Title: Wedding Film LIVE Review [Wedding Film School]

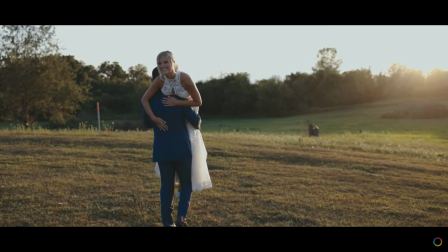78:41 Great stuff right here. It's beautiful, you know, really good. So yeah, I will say, if you see good like this, guys, make your couple go. Say, oh, we should go. Let's go. Make it exciting.
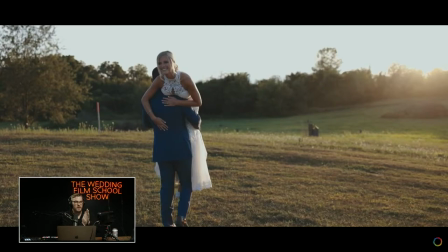78:57 You know, I know a lot of this is one of my pet peeves. I'm gonna give it to you. Not and James, you did a great job. I cannot stand it. When I go to someone at a wedding, I'm working with a photographer, and I say, oh, look at that light.
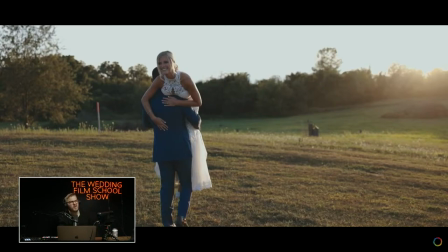79:14 It's incredible. Let's take them. Let's do it. Oh, the couple said I think they want to sit down. That couple is spending tons of money to have images of them taken, and you're ignoring the best possible light.
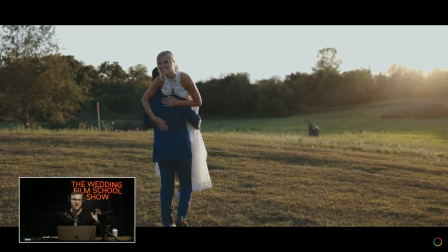79:30 Get some guts, because I promise you, I've never once walked up to a couple and said, look at that light. It's incredible. Let's go out there for 10 minutes, 15 minutes. And had the couple be like, no, we don't want to do that. No, it's just maybe they said like, oh, we're just going to party. And then they don't know.
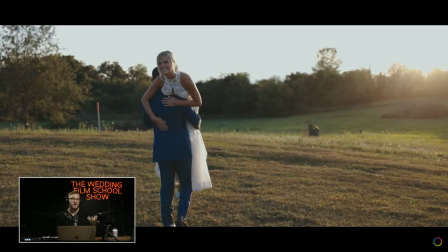79:48 So coaching people and talking to them and explaining them, these are your best images. And like saying, my best images are going to be now. And that's what you're paying for. My best work. Let's go get my best work. Make it exciting for them. Make it fun. And of course, make it short. Let them go back to the party.
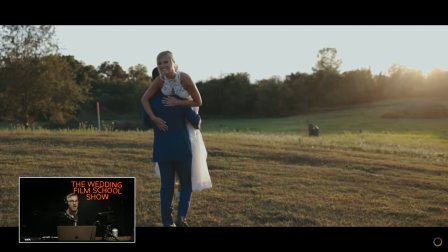80:03 But explain to them, hey, 10 minutes. Let's go out there. You know, one of the things I like to say to people is like, listen, you know, you haven't had any time alone. Let's just go spend some time. It will be a lot more natural. It's going to be your first moments together. But sell the session.
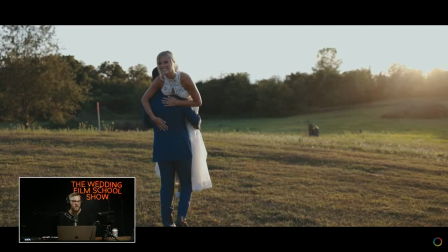80:23 Sell the session, get the shots you need. They will thank you for it later. I mean, obviously, if they really don't want to do it, you can't force them. But I haven't had many couples, if I can't think of any, that didn't want to go shoot incredible sunset stuff.
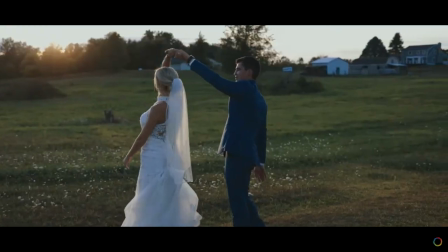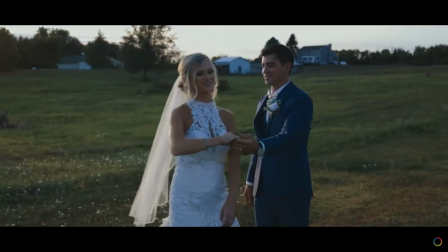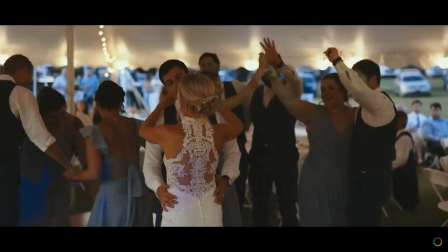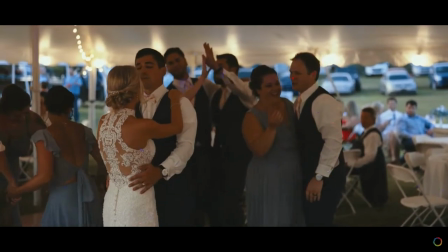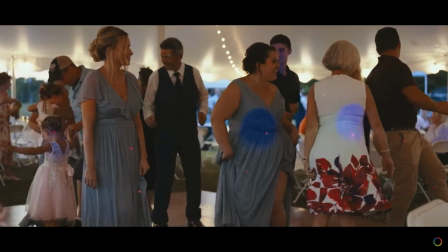80:59 Whoa, those blue lights are crazy.
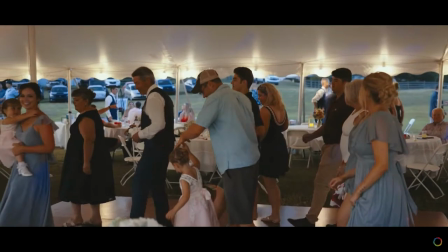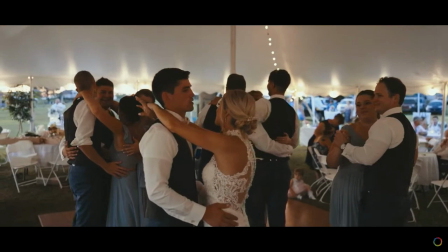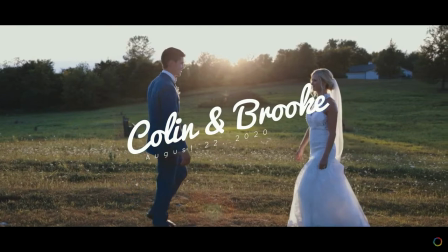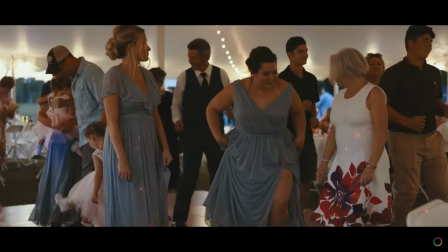81:17 I want to go back and show you what I would have done with this film right here. So this sequence right here, it's not so hot. You got footage that doesn't look that good, not because, I mean, gross blue lights and just people being kind of boring.
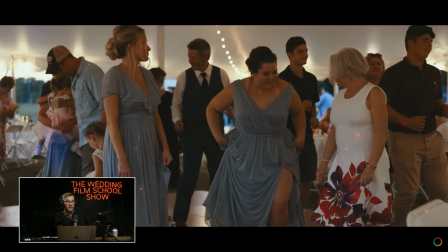81:34 I would have put this in, I wouldn't have slow-mo'd it. I would have had all this stuff, normal speed, and I would have gotten in people's faces with that camera, and I would have been bum, bum, because you got that four on the floor beat,
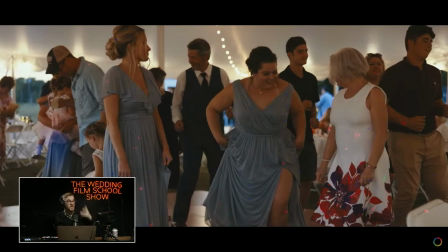81:46 and I would be cutting that four on the floor beat with all these close shots of these people's faces, laughing, having a great time in normal speed. I would have picked up the pace and really brought some energy. And then bam, that last shot. I don't love the logo covering the couple. It's just my opinion. And it's a little flowery for me, but I'll show you.
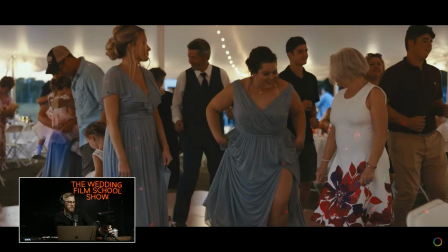82:06 Watch.
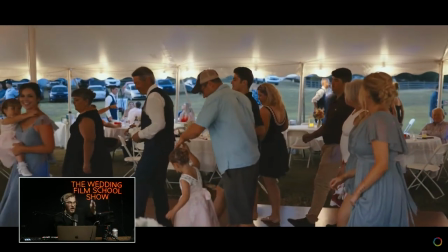82:11 Kings and queens and cut. And just go crazy, tight shots.
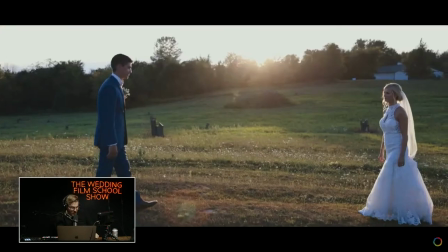82:21 We're kind of just dragging.
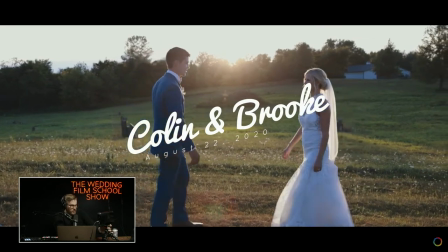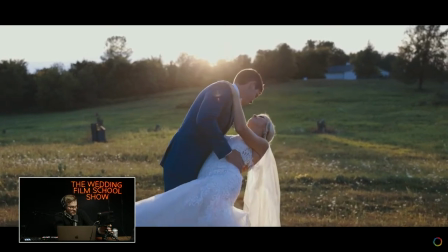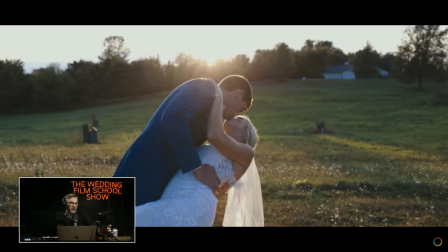82:33 I would have liked to seen this a little more profiled too, because, and I think bringing the logo in after the shot is better. I think just, I don't like it at the beginning of the frame.